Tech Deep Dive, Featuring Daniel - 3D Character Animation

My name is Daniel Vargas. I work as a 3D animator here in ShiftPixy, and one of my duties here is create the animated clips for the video games.
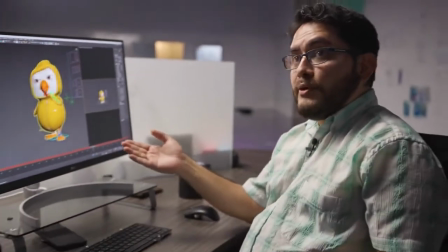[0:13]
This is Rombo. Let me present you.
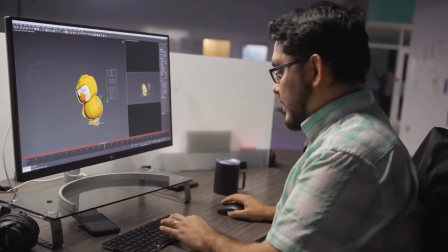[0:15]
Basically, the first animation that I try to create for Rombo is an animation that gives me the sensation of who he is,
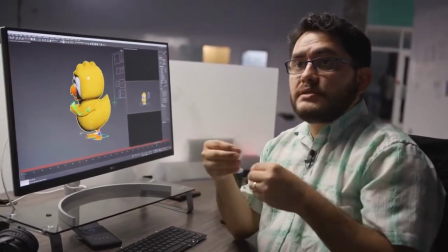[0:23]
how he's gonna behave, how is his energy, how old he is,
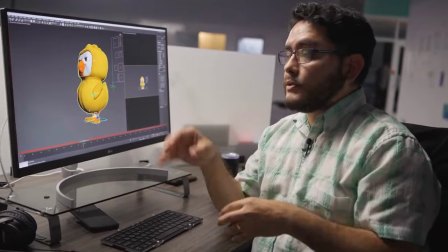[0:28]
and how he's gonna interact with his ambient. So we need to do this in order to be very believable.
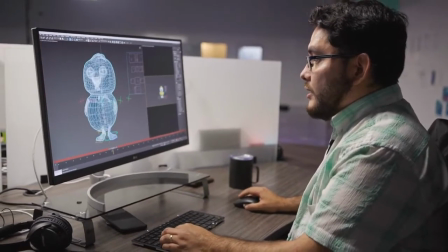[0:36]
Basically, it's a 3D mesh that is controlled by a 3D skeleton.
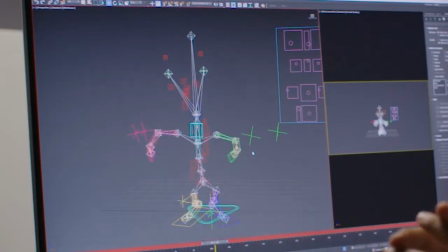[0:43]
It's like a puppeteer, you know?
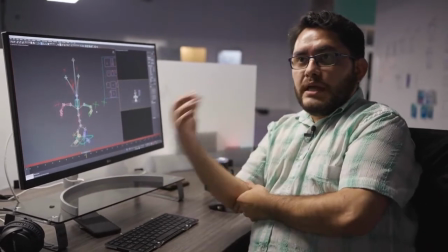[0:45]
You create the joints, you create how it's gonna be rotating the arms, the knees, the feet, and all the elements,
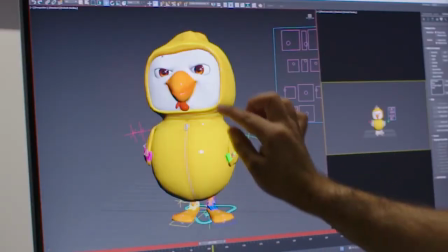[0:53]
and the bones basically control how the mesh, how every vertex is gonna behave when the skeleton moves.
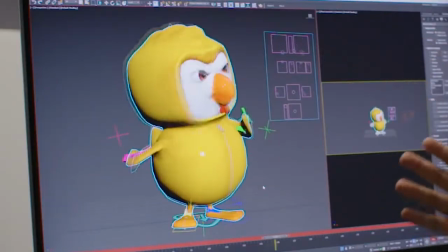[1:04]
The first animation that I tried to do is an idle animation that could tell the audience how that character think,
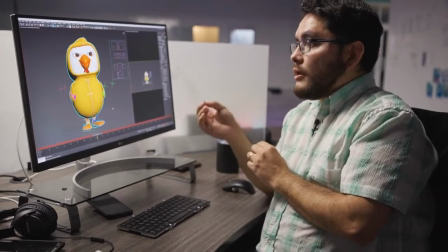[1:11]
how that character behave, and how it's gonna interact with his environment.
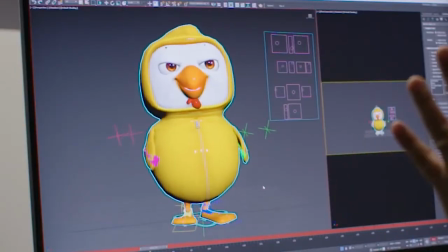[1:16]
So it's very important to have a visual idea how his body language and his energy
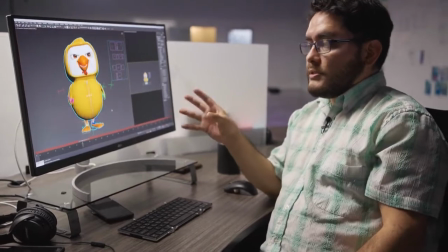[1:23]
is gonna tell us that first test how the character is gonna be presented.
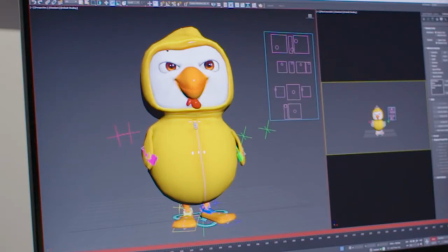[1:28]
Okay, here I have a few clips that I have already animated. This is the first idle animation.
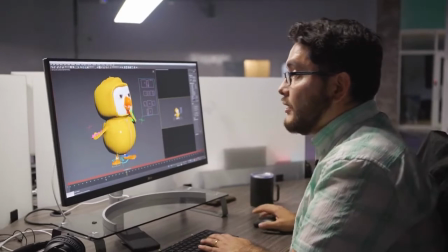[1:34]
Basically, the character is standing and looking around,
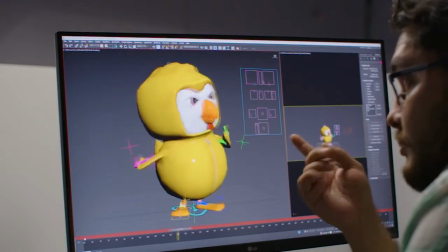[1:38]
and we could see how we see in his look, by the way he looks around, how he's thinking, you know,
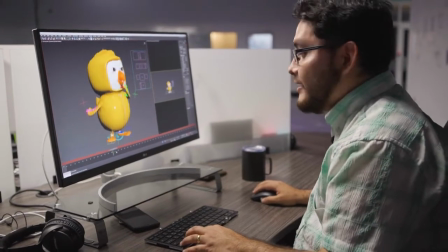[1:46]
how he's gonna be sneaky, like a very smart character.
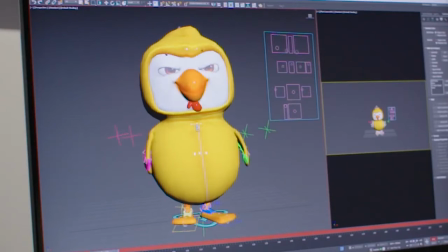[1:50]
He's got a lot of energy, so he's gonna be running and hitting obstacles. And let me show you this part.
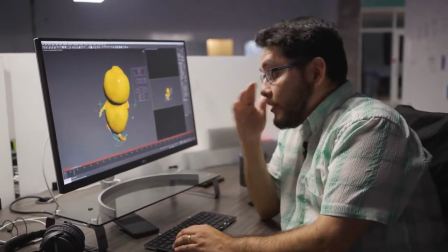[2:00]
Once I have a clear animation, one of the first things that I like to do is creating a walk cycle.
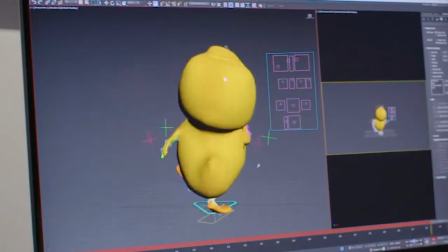[2:06]
This walk cycle is gonna give us that sensation how that character is gonna be behaving,
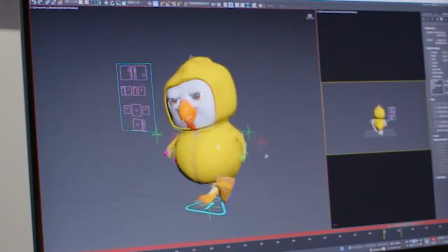[2:12]
and you could see by the body language how it feels.
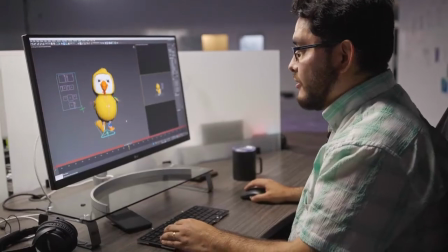[2:17]
It's very confident.
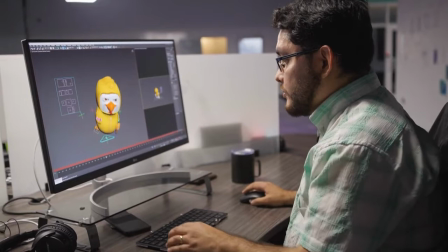[2:20]
Going further, I'm gonna show you the character most of the time is gonna be running, because this is gonna be a running game.
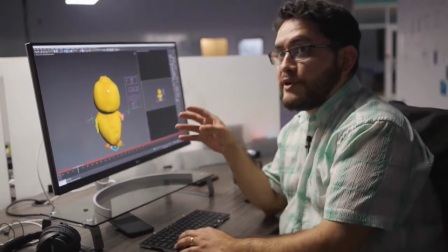[2:27]
And while he's running, he's gonna be facing a few obstacles. He's gonna be facing a few little chickens, and he's gonna be swinging his pan.
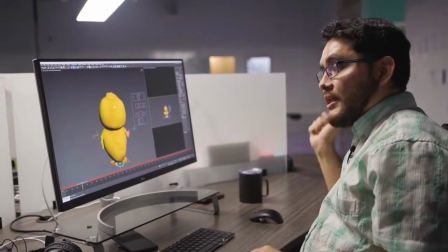[2:35]
He has a big pan. He's gonna take it out, and he's gonna punch.
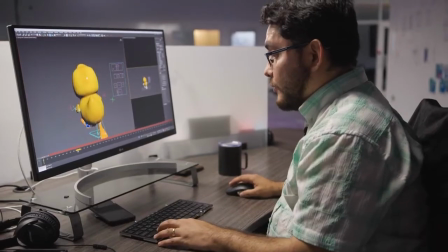[2:41]
For this part, we have a technical challenge,
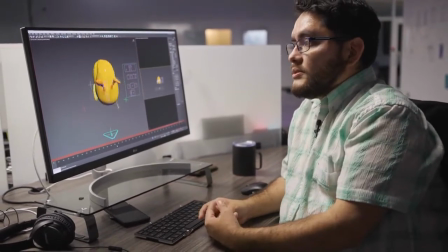[2:45]
because in the 3D world is very limited, because we have the structure, we have the bones.
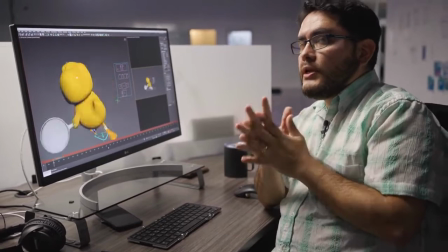[2:52]
But if we look back in the past, in the 2D animation world, the 2D animation is more flexible.
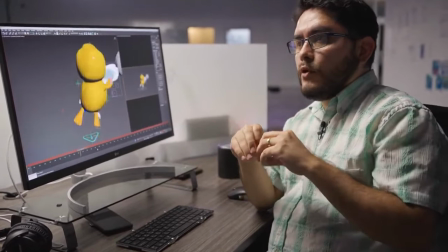[3:00]
You could create more elements in the air.
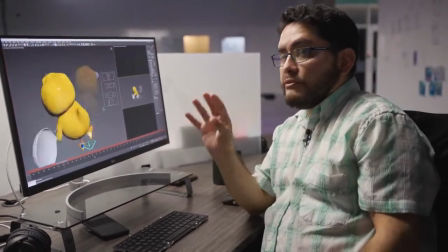[3:02]
You could deform things in certain frames, and that way, deforming object,
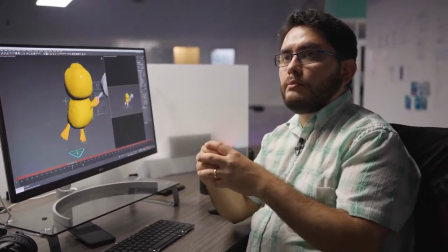[3:09]
deforming character, one solid character could become smoke or water or anything in 2D.
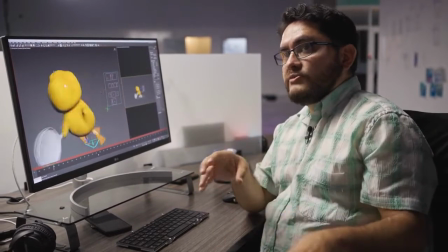[3:15]
It's very powerful in 2D. And some of that flexibility that comes from the traditional 2D animation, we wanted to bring it to the 3D world.
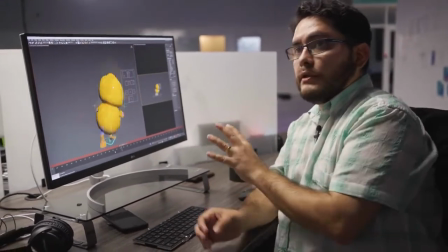[3:23]
Even though we have very technical software, we try to
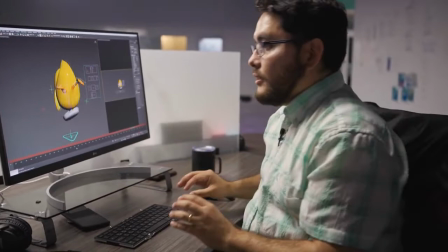[3:30]
bend that technology in order to serve the art. One of the things that we create here, let me show you.
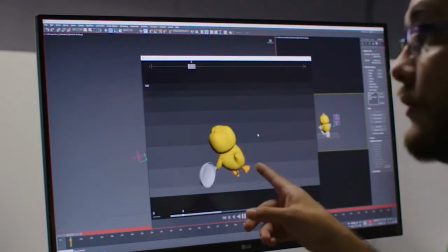[3:38]
This is the first version of the hit of the character. That character is doing the anticipation.
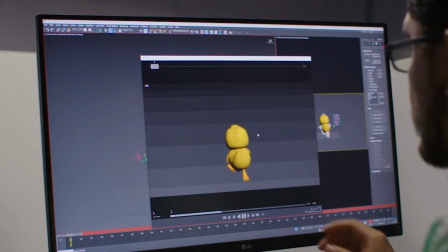[3:43]
I'm going to slow down a little bit to show you.
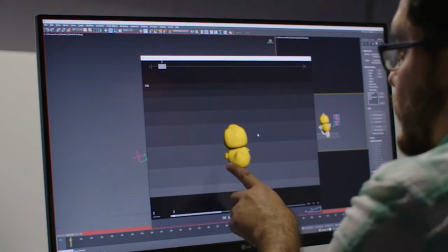[3:46]
That character is doing the anticipation motion, just in order to show the audience that he's going to create a big swing.
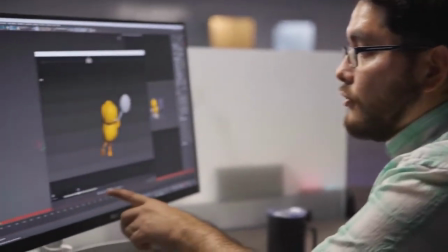[3:54]
And from one frame to another, he already made the swing.
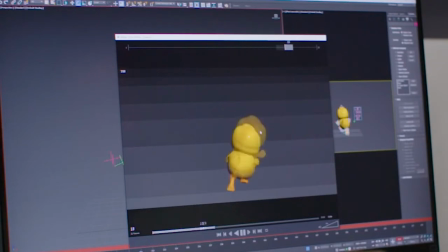[3:58]
You could see how strong it is. It's very appealing. It's very nice to see.
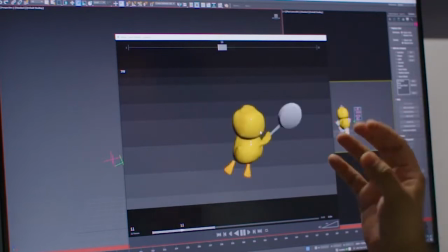[4:04]
But we could take it a little further. We could do more. We could explain more.
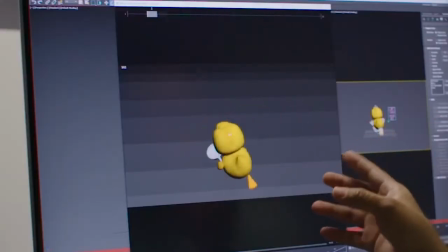[4:09]
With further testing, we create a secondary version. Now we have some smear motion.
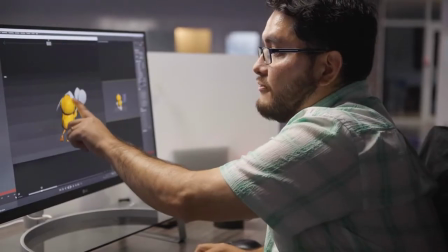[4:15]
I create a secondary pan that is deformed, and basically is a copy of this object,
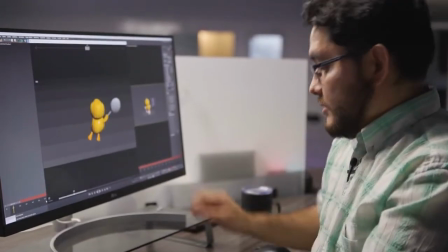[4:22]
completely deformed, giving the shape of the secondary ghost of that feeling of the motion.
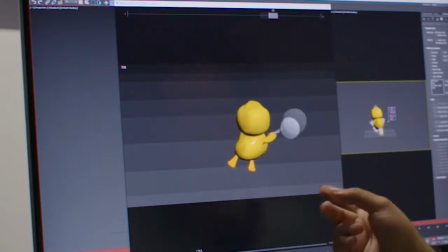[4:30]
And you could tell by comparison with the first version, this one looks so much better.
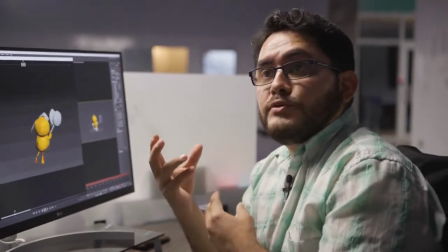[4:35]
But we want to create more live sensation, so we try to go even further with this.
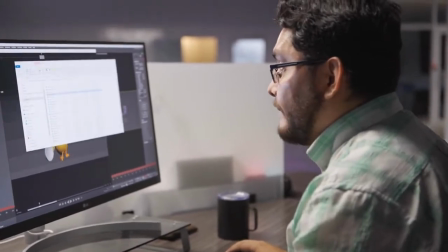[4:41]
Let me show you. In this part, this is another version that we did.
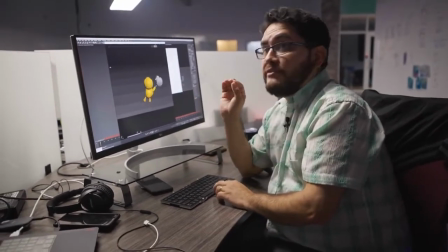[4:50]
And this one give us a more clear sensation of the hit.
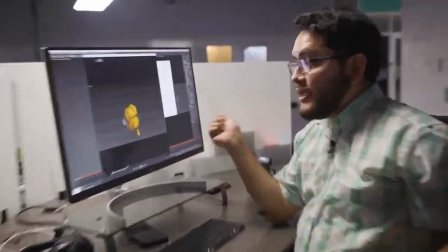[4:55]
You can see how powerful he's gonna hit the obstacle. and he's more appealing in the way he acts.
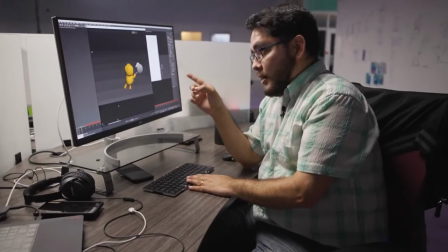[5:03]
I'm gonna show you a little more in depth how we achieve this. Let me hide this.
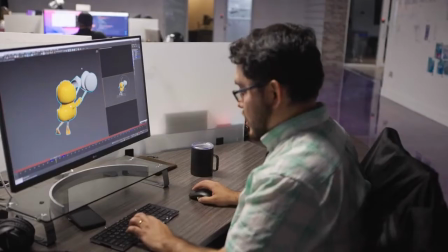[5:09]
Okay, let me prepare the software first. Okay, this is the first version that we create.
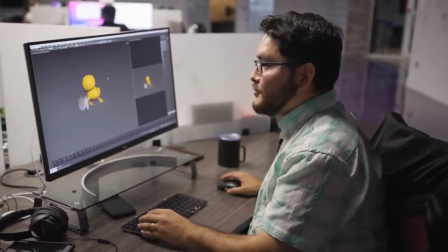[5:15]
Well, the first version didn't have any smear at all, but for this secondary version,
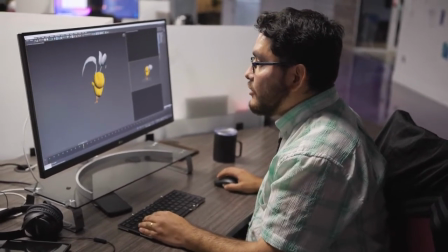[5:21]
basically what I did was make a copy of the pan at that moment.
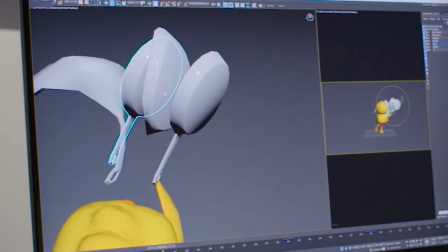[5:27]
And once I have this secondary pan, I'm gonna hide this too.
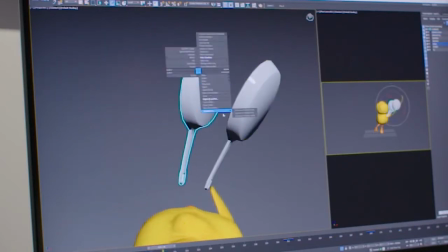[5:33]
Once I have this copy, I'm gonna deform this object. And just for that frame, I'm gonna make a modification.
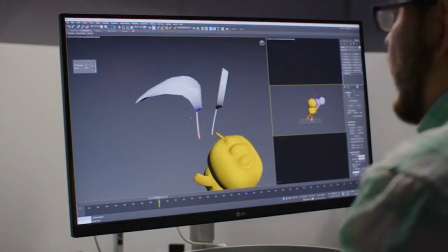[5:42]
You can see this is like a sculpture, and I could create a nice copy, more cartoony style,
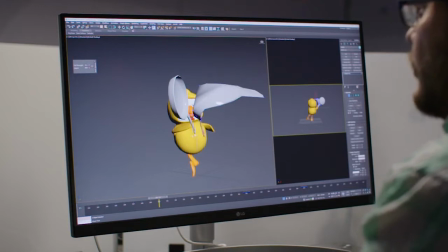[5:49]
but you see how powerful it is to deform something just for one frame. This is more like a craftsman kind of art,
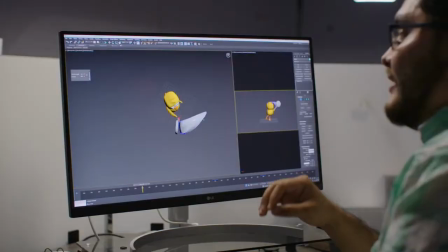[6:01]
because you have to tweak it frame by frame, and it's very appealing because it's worth it.
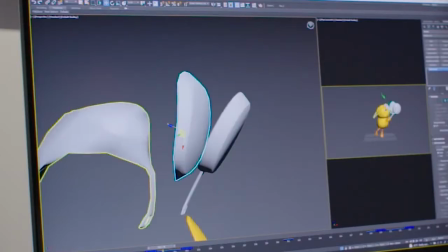[6:06]
Right now, the first version that we create 2 secondary pans, and it only shows in one specific frame right here.
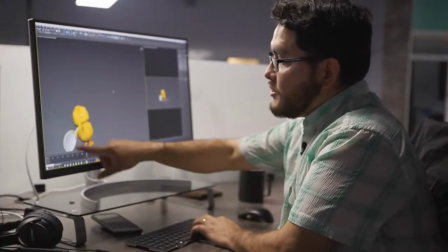[6:15]
Right now, there is no secondary pans, but in one frame,
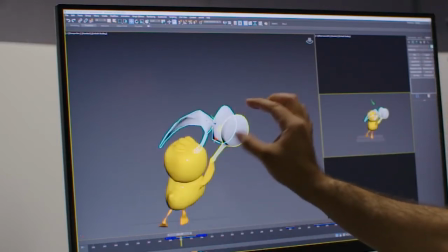[6:20]
these 2 elements appear in 100% scale, while in the frame before was in 0%.
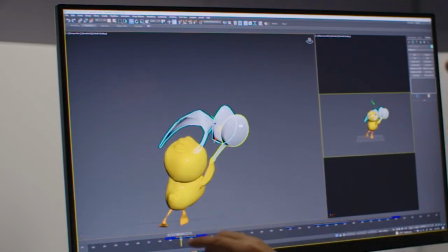[6:27]
So I'm basically playing like a stop motion. In one frame you don't see it, and next frame you see it, and I make a small deformation from one frame to another.
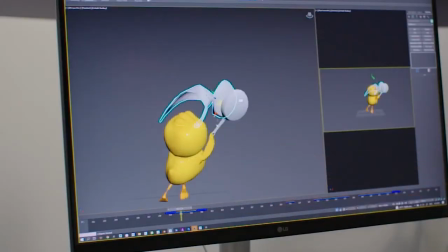[6:36]
So you could tell if I play back the 2 versions. I have this version here.
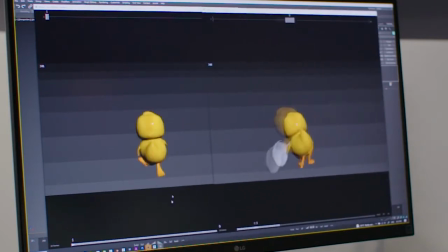[6:44]
Let me open the first version and put it side by side, and you can tell how it feels.
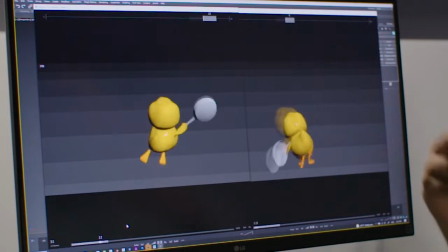[6:52]
One hitting, you could understand it, but this one feels more flowy, it's more lifelike, and this is what we're aiming for. And taking this same concept, taking it further, we did a third option.
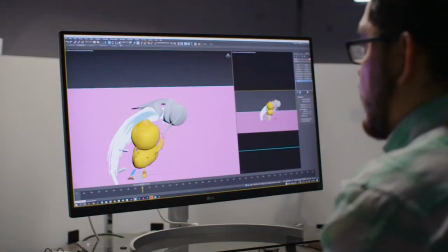[7:08]
For this third option, let me set up the program in the way that I want it. We established a new deformation object, and you could see here right now I have an object, and this object is a normal plane, doesn't have any special on it yet, and I have subdivided,
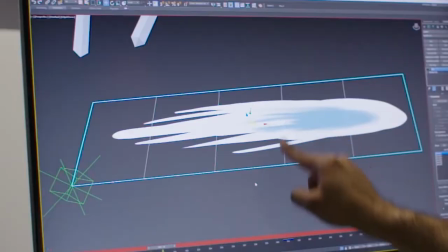[7:31]
and each subdivision I'm gonna be controlling each subdivision with a different bones.
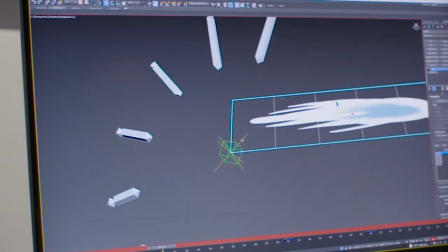[7:37]
And this set of bones has something special because I create 2 different controls,
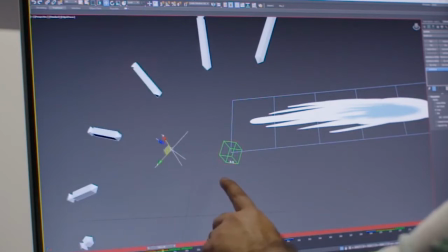[7:43]
one from this end and the other one for the secondary end. So when this object get deformed and get controlled by these 5 different bones, I'm going to be able to control
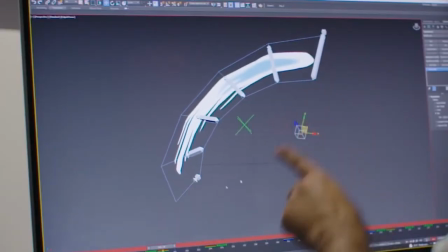[7:55]
where this object, the geometry, is going to start moving, and when the other geometry is going to start moving as well.
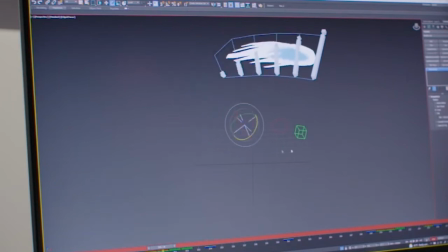[8:03]
I could play with the rotation. I could play with how it started, how it began. Put it on the same spot, and I could make it longer or shorter depending on my needs.